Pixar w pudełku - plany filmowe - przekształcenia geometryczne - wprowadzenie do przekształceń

W Pixarze robimy filmy ujęcie po ujęciu. Ujęcie tworzymy ustawiając postaci na planie i kadrując je w kamerze. Gdy zmienia się punkt widzenia kamery, mamy nowe ujęcie.
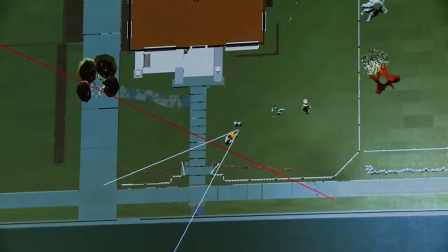[0:14]
Przeciętny film Pixara składa się z 1800 ujęć, czyli nowe ujęcie jest prawie co 3 sekundy. W animacji nie rzucamy się na oślep. Najpierw wymyślamy fabułę. W tym celu przygotowujemy animatik.
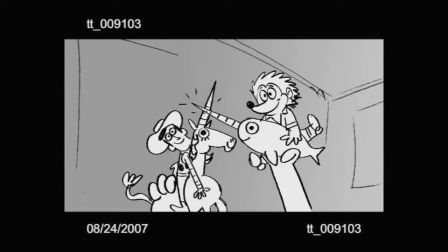[0:28]
To robocza wersja filmu złożona z kilkudziesięciu tysięcy rysunków. Nie tylko opowiada fabułę, dotyczy wielu innych spraw, na przykład kompozycji, ruchów kamery, gry, lokalizacji.
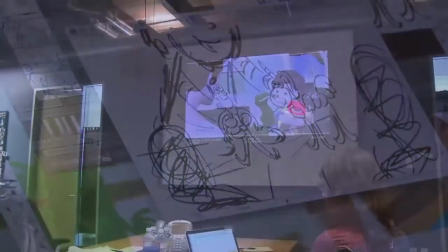[0:41]
Animatik to punkt wyjścia do prawdziwych ujęć w wirtualnym, trójwymiarowym świecie grafiki komputerowej.
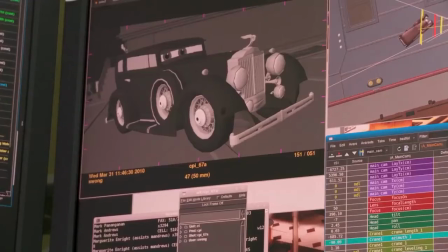[0:50]
Matematyka jest podstawą wszystkich etapów tworzenia filmów w komputerze.
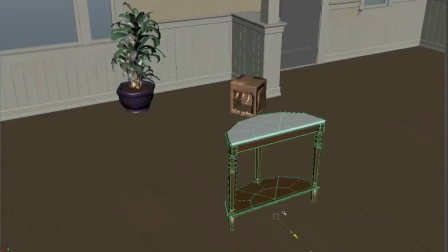[0:55]
Zobaczycie, że przekształcenia geometryczne służące do zmian pozycji, orientacji i wielkości obiektu odgrywają ważną rolę w tworzeniu ujęć.
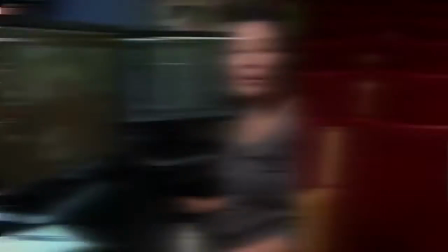[1:06]
Gotów? Oczywiście. Chodźmy. Pracuję w dziale scenografii jako rekwizytorka.
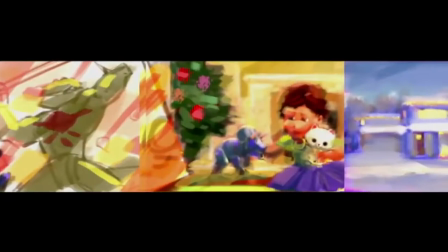[1:12]
Plan często zaczyna się jako puste pomieszczenie. Mając animatyk i wytyczne z działu kreatywnego, wymyślam, jakie obiekty znajdą się w ujęciu. W tym etapie, zanim wejdą kamery, nie chodzi o to, by plan był ładny.
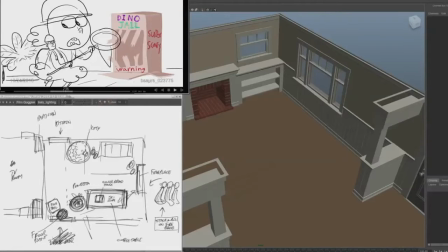[1:26]
Ma wspierać akcję. Zawieram w nim tylko elementy istotne dla ujęcia.
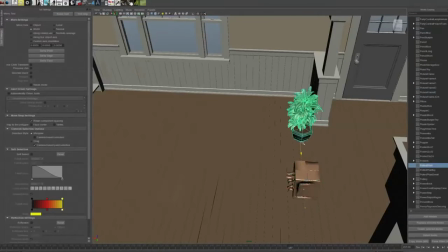[1:31]
Wybieram modele wirtualne. Pojawiają się w ośrodku planu. Rozmieszczam modele w pokoju, zmieniając ich wielkość i obracając je.
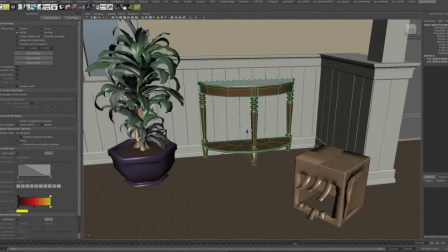[1:40]
Każda ze zmian modelu dokonuje się z użyciem przekształceń geometrycznych. Gdy skończę, wysyłam efekt do działu inscenizacji. W moim dziale inscenizacji i zdjęć wymyślamy, jak nakręcić film przez obiektyw wirtualnej kamery.
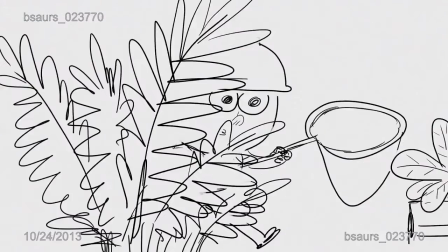[1:54]
Spójrzmy na ujęcie, nad którym pracujemy.
O nie, uciekł nasz dinozaur.
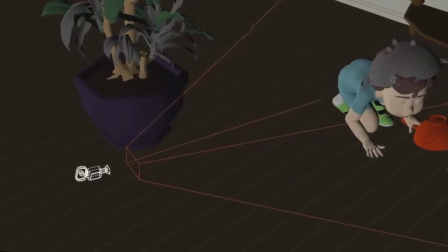[2:00]
Ruch kamery umożliwia przekazanie emocji tak, by widzowie odebrali je podświadomie.
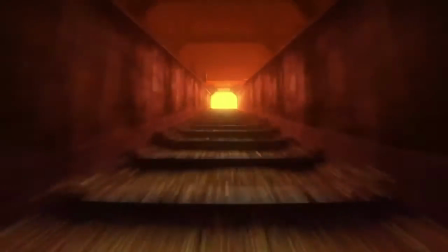[2:05]
Czy to ujęcia z ręki, czy z kamery na wózku lub dźwigu, czy postać przeżywa jakąś ważną chwilę, którą podkreślamy.
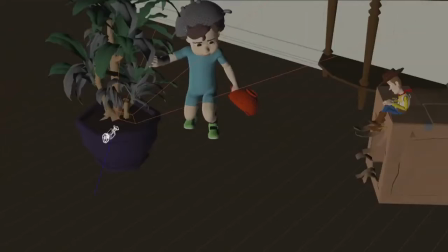[2:15]
W tym ujęciu kamera będzie podążać za akcją, za Bonnie idącą przez pokój.
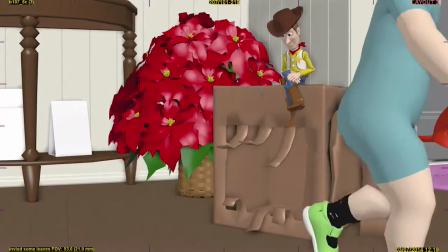[2:20] O nie, uciekł nasz dinozaur.
Gdy ustawimy kamerę, ujęcie wraca do rekwizytorów. Wiedząc, jak wygląda plan w kamerze, mogę dopracować go w szczegółach. Dodam przedmioty, by plan był wiarygodny i pasował do fabuły.
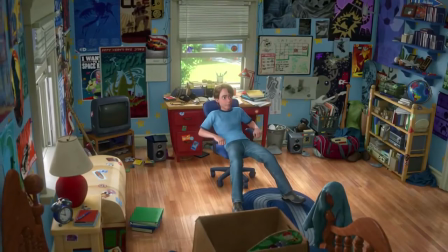[2:37]
Czasami trzeba dodać wiele rzeczy w nieładzie, jak w pokoju nastolatka. Lub wypełnić skrzynki na półkach, by powstało przedszkole więzienie. A matematyka? Przekształcenia geometryczne stosujemy na każdym etapie. W tej lekcji użyjecie przekształceń geometrycznych. Korzystając z łatwego dodawania i trudnej trygonometrii, stworzycie ujęcie.